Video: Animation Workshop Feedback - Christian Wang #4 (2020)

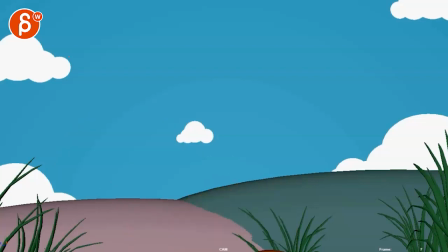(0:04)
All right, let's watch this. This is a longer sequence with no sound. Huh?
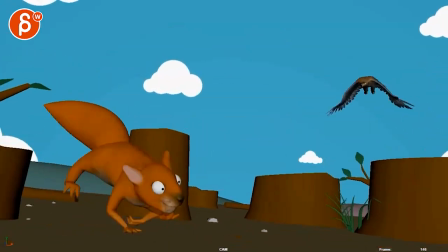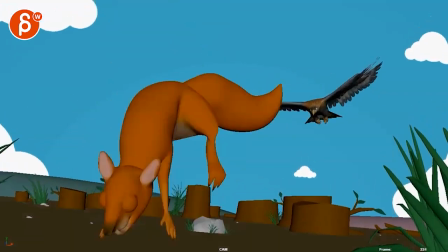(0:15)
Ah, bam.
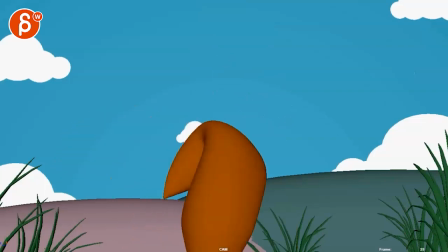(0:19)
Beep, beep. That was my cartoon sound.
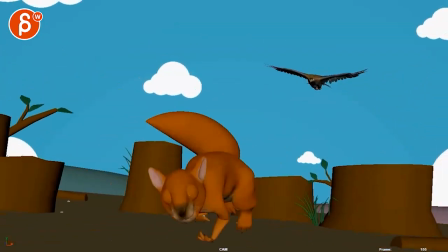(0:27)
It's cute. There's just some really good stuff there. I've seen this before. The Academy.
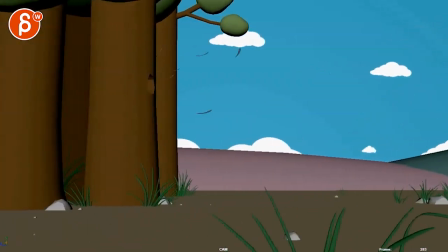(0:32)
There's definitely an update on the bird. Let's see here.
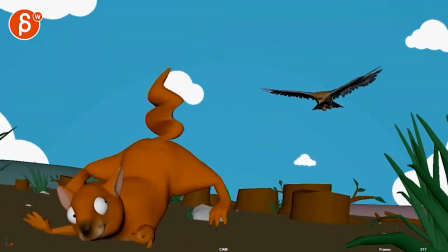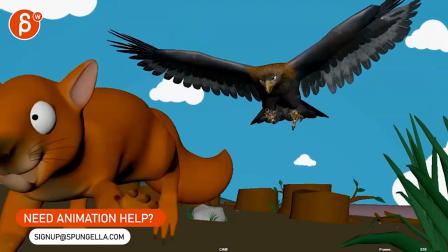(0:46)
I wonder. The only thing that strikes me here, I'm going to go in there frame by frame, but.
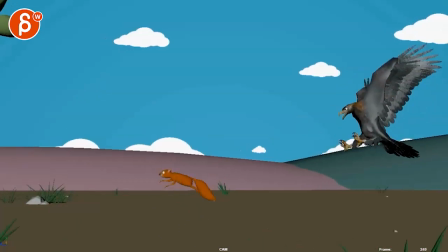(0:55)
I think what I would do. This might be weird, but just as a thought.
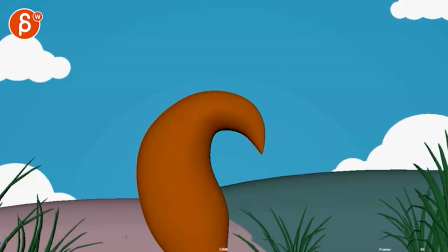(1:00)
Like when I was watching this, and obviously I know what is going on. Like this is all still good.
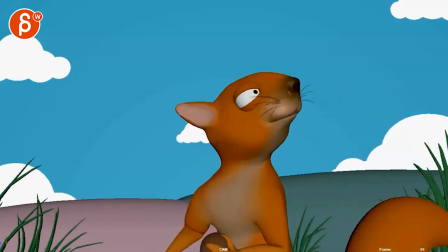(1:07)
You got a bit of tail acting. The only thing maybe that I would do here is maybe you can take this and have it.
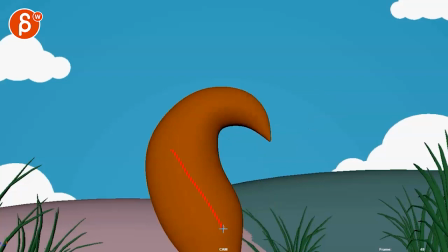(1:15)
Go down this way.
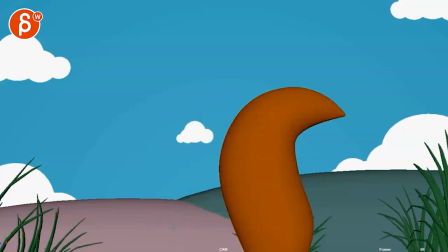(1:17)
I know it's a bigger change, but not having seen this for a while, what strikes me here is that this kind of, even though there's a bit of a drag in the tip there,
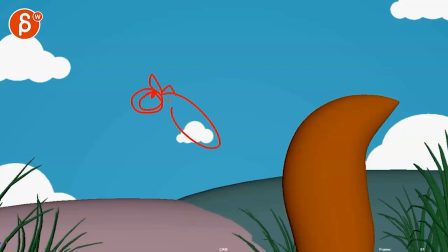(1:26)
it just has a feeling of this is the head, body, tail, and everything pivots off of here and moves as one piece. As the tail comes down, the body comes down.
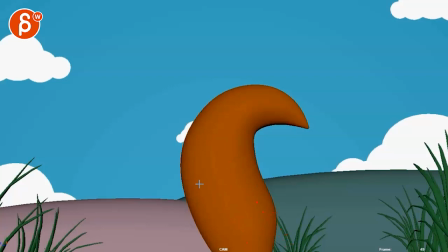(1:37)
Maybe this could be something where this goes down straight, where it will go down and then the tip would drag, go down more. Tip would be here, and it's kind of like a wave down, and then this would be
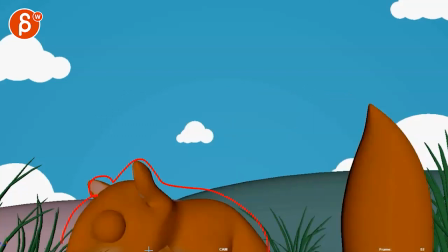(1:54)
less of this over one frame, but this massive shape pops in. But it could be either body and then the head down here, and it's kind of the back that leads.
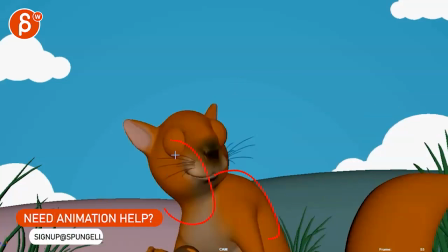(2:05)
So then this is here, and the head might be, you know, still a bit lower.
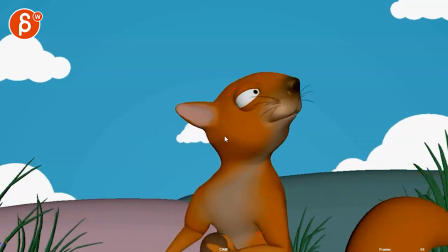(2:09)
Then the body stops, then the head snaps over, or might have still one in between, like here.
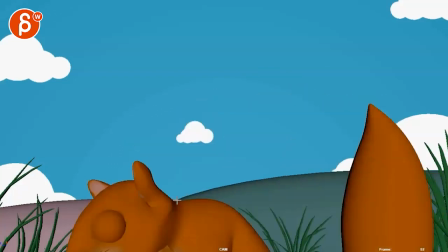(2:16)
And then into that. The only thing that strikes me here is that it feels a bit too much of a solid piece that kind of goes up.
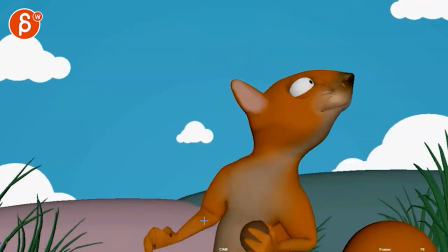(2:24)
I think there's some good moments in terms of all the reactions, or even here when you have a little reaction in there as that goes forward.
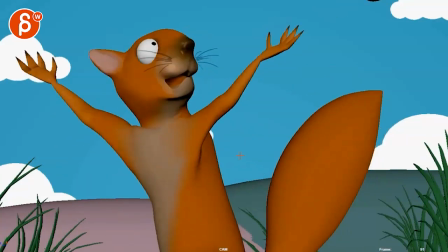(2:36)
I think the thing that we talked about before just kind of hurts is just kind of the modeling of it, where it's just very pointy, has a lot of shapes that. Where enveloping is not as clean as it could be.
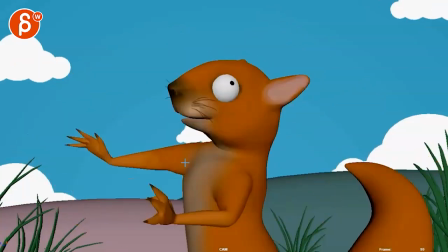(2:49)
What I don't know how much control you have over this, because you do have all the drag and everything.
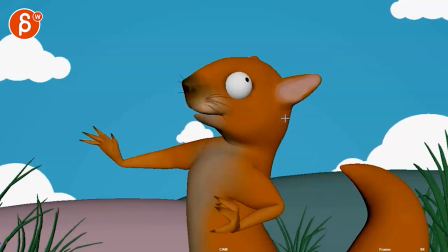(2:57)
The only thing I would say is this feels a bit much when you go from here to here, and then the next frame go forward, but in the small spacing here, especially this to this,
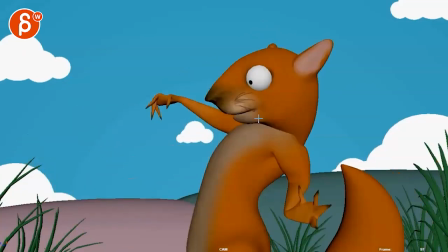(3:05)
it gives it bam, like it hits that wall there. So to me, I would go here, and then the next frame, this headline is here.
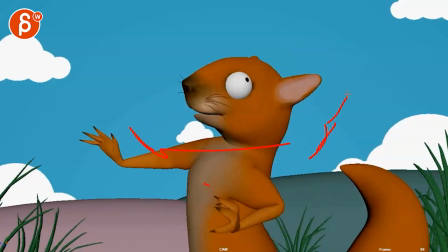(3:15)
Somewhere here, and you can still do that with the arm, but it does still a bit of continuing motion going back.
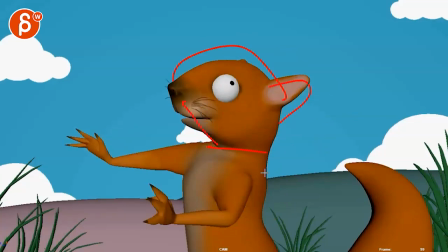(3:21)
Then you can maybe pop to here and then into this, and it might be a bit more fluid.
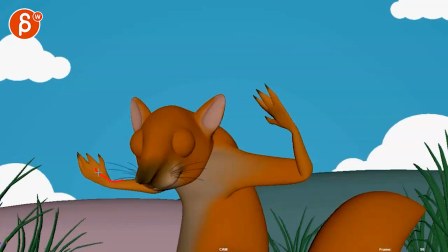(3:31)
But it's just tricky. I don't know if you can rotate the hand so that there's a bit more of a fluid line there. Even this, I don't know if you have bendbows, you know, like stuff like that, where we just kind of soften those lines a bit.
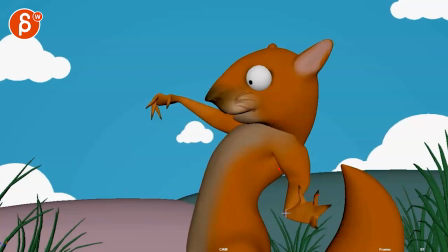(3:44)
Like this feels very messy, where I would just bring that wrist down. I mean, I know you want to put in the drag, but maybe something where it might just for the moment be okay. But I'm just registering this. It's just such a weird shape.
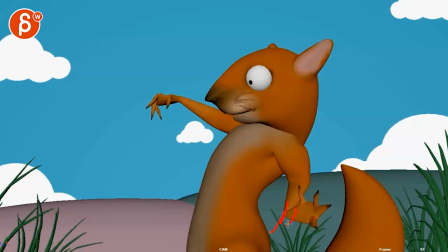(3:59)
Maybe the drag would just be more, it'd be flatter, or just no drag at all, give it a nicer, more appealing silhouette.
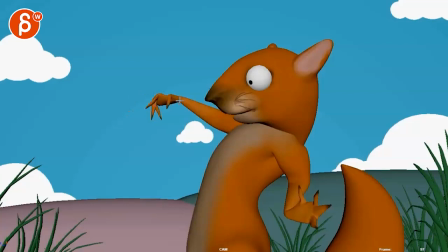(4:07)
Like on something like this, again, I would just bring in those fingers like this and simplify that shape so it doesn't have that in there.
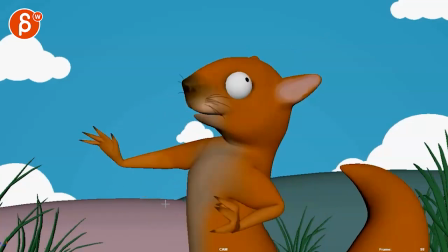(4:18)
And that's kind of my comment for most of those elements here.
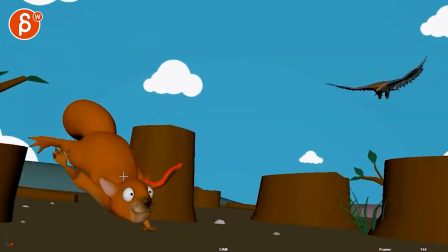(4:26)
Like even through here, and I might just be reacting just to all of this.
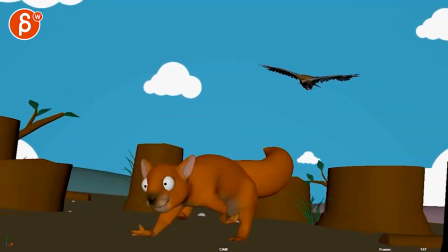(4:32)
I think that's probably the biggest thing, if you can go in there. And I don't know if you have to go, even like something like this, still simplify the shapes to have this come down into just the plant and not have all of these
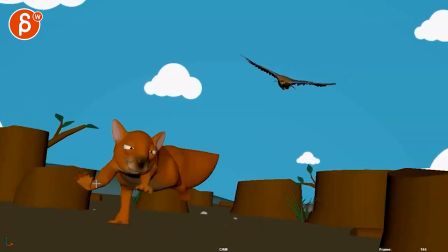(4:45)
out there. Even that just feels broken.
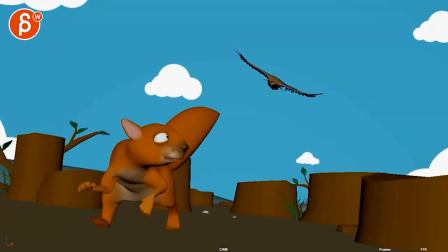(4:50)
So I think, because everything is there and it's cute and I like it, it just feels messy in terms of those shapes.
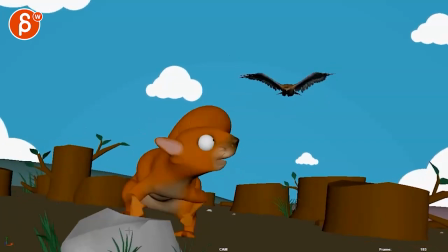(5:01)
And I know it is, that's not your fault. It's just the, how the model is.
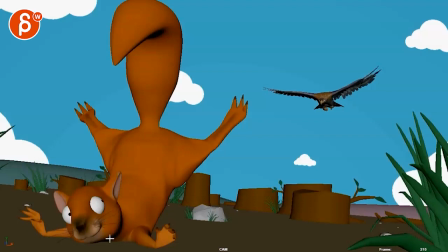(5:06)
But even on like a stop like that, maybe give this a bit more room. Maybe here would actually be a good thing to bring out those fingers, because now it's a plant.
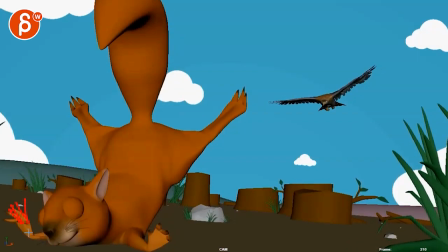(5:19)
Bam.
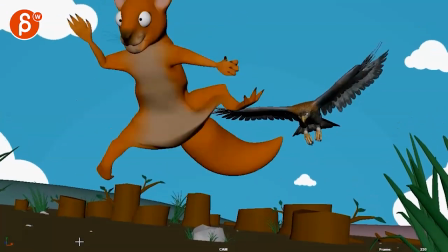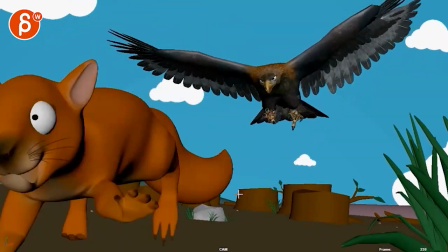(5:26)
This one's trickier.
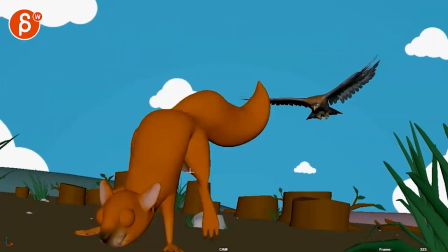(5:30)
I think I would reduce the amount of craziness, because to me at this point this just becomes stroby.
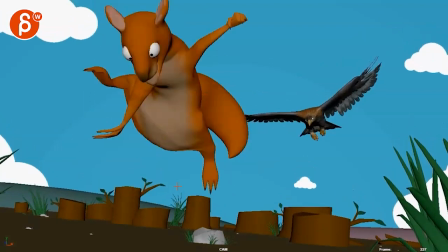(5:37)
And it could just be, whoa, it could just be going up into a hold for a couple of frames, like take one of the,
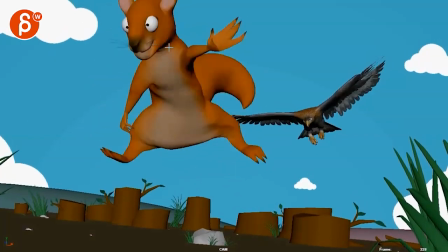(5:46)
you know, leg, arm, forward moves. It's a bit more hold, and then it's almost like he wants to get up, right?
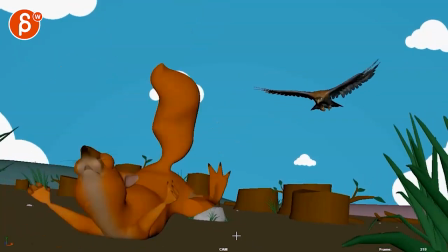(5:54)
He does all this,
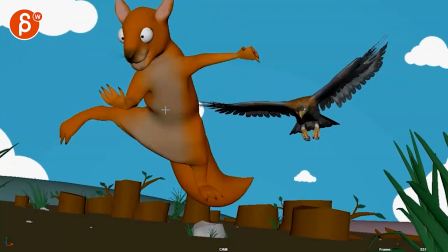(5:56)
gets up, and then feels like he's stuck in the air, and that's when he starts treading here in the air to get into this to go forward.
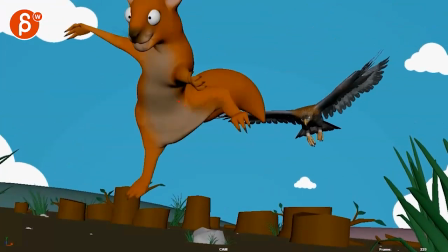(6:06)
Just right now, it feels like it's just so stroby. You might want to run this with motion blur, and then we'll have a different opinion on that.
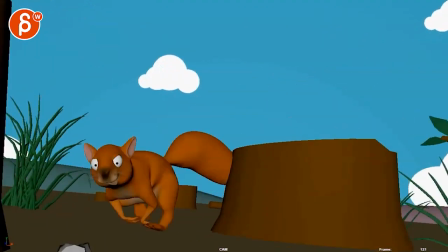(6:15)
Maybe then that will be better.
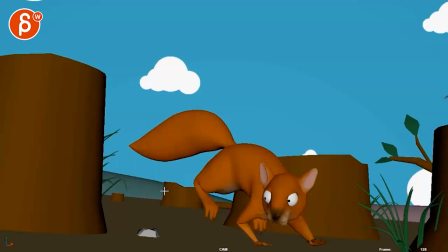(6:21)
I'm not sure what's going on here in the camera. I feel like your camera is doing a translate right there.
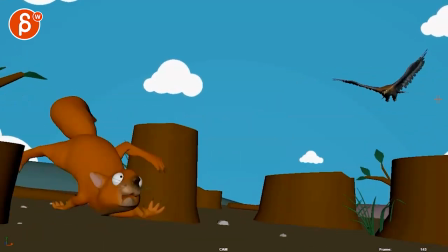(6:29)
Might just be me, but this feels like a translate. It also kind of messes up the entrance of the bird there.
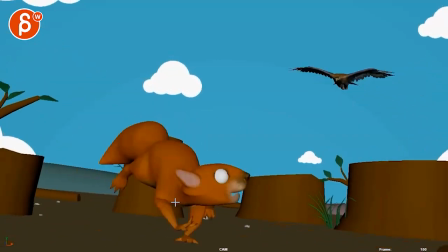(6:34)
I would just go translate backwards for all of this, but any type of reframing is done with rotations. This just seems odd at this point. And I would probably still bring in that bird from top down.
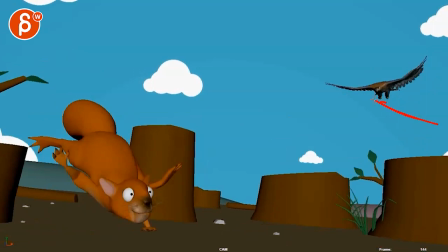(6:48)
Little eel attacks. Instead of low, this feels less threatening. I would go straight down into this.
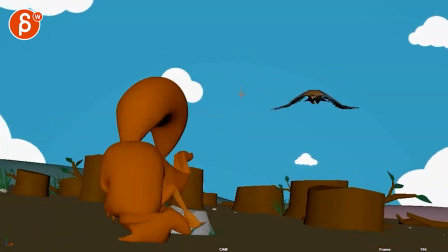(6:54)
But it's cool. I really like the flutter and the adjustments in the wings.
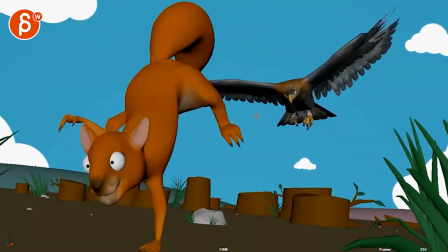(6:59)
I would have a little bit of an adjustment in the head here. That kind of not in sync with the legs.
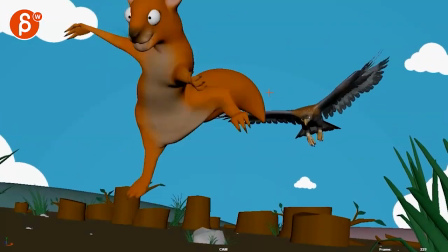(7:05)
It might go earlier, maybe right a bit at the end, but given that it's cartoony, we can push this and have a bit more of a head move outward.
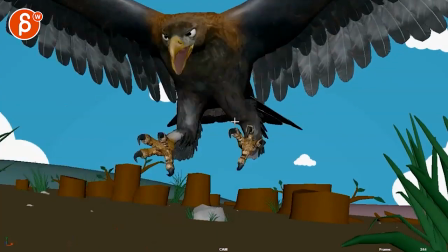(7:14)
Eyes maybe end up here and open the beak. Ah, just more.
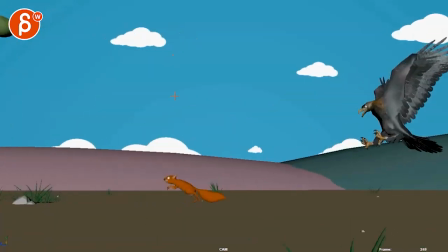(7:17)
This kind of falls into the same line, and I'll maybe rotate the head a bit so that the head here has a beak here and then a beak here.
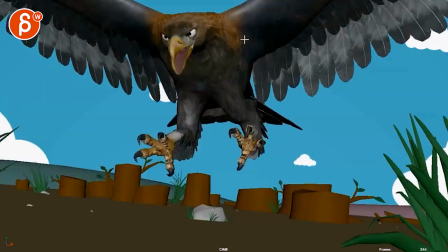(7:26)
So we see the separation between that top part and the lower part. And you might cheat and open those eyes a bit more, because it's going past us so quickly. You can cheat that maybe a little bit.
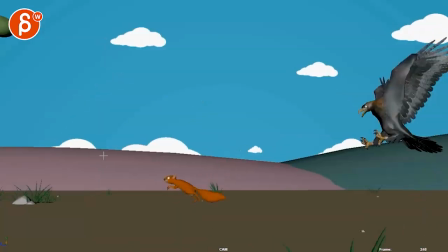(7:37)
So the initial comment here before I was started at the beginning, I wonder if at this point we can take this hill away, keep those clouds up there.
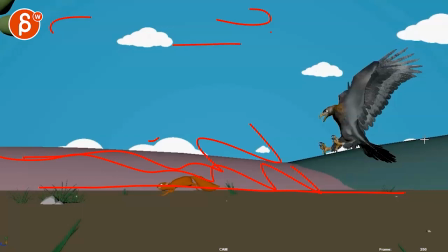(7:46)
So this is basically just blue ground here. This green might end here, so that here,
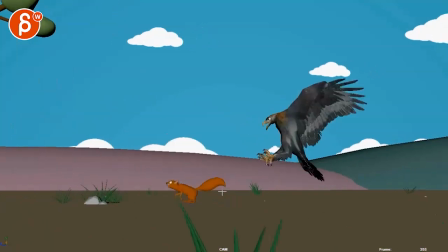(7:53)
because he gets into this hole, I would have jump. Give it contrast, but also make it a moment so we understand. Bam, goes in there and hides.
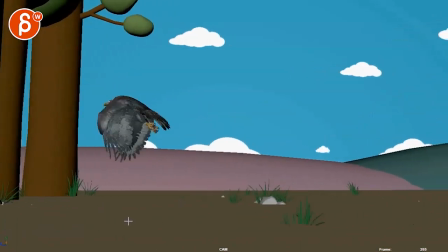(8:05)
Right now, it just feels like it just kind of disappears. Because I'm also looking at the eagle coming in.
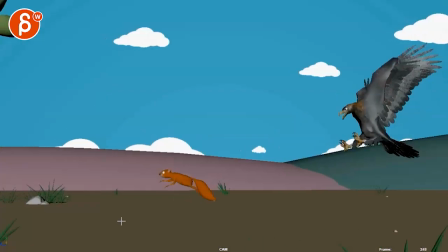(8:10)
And I feel like we want to have just a bigger moment.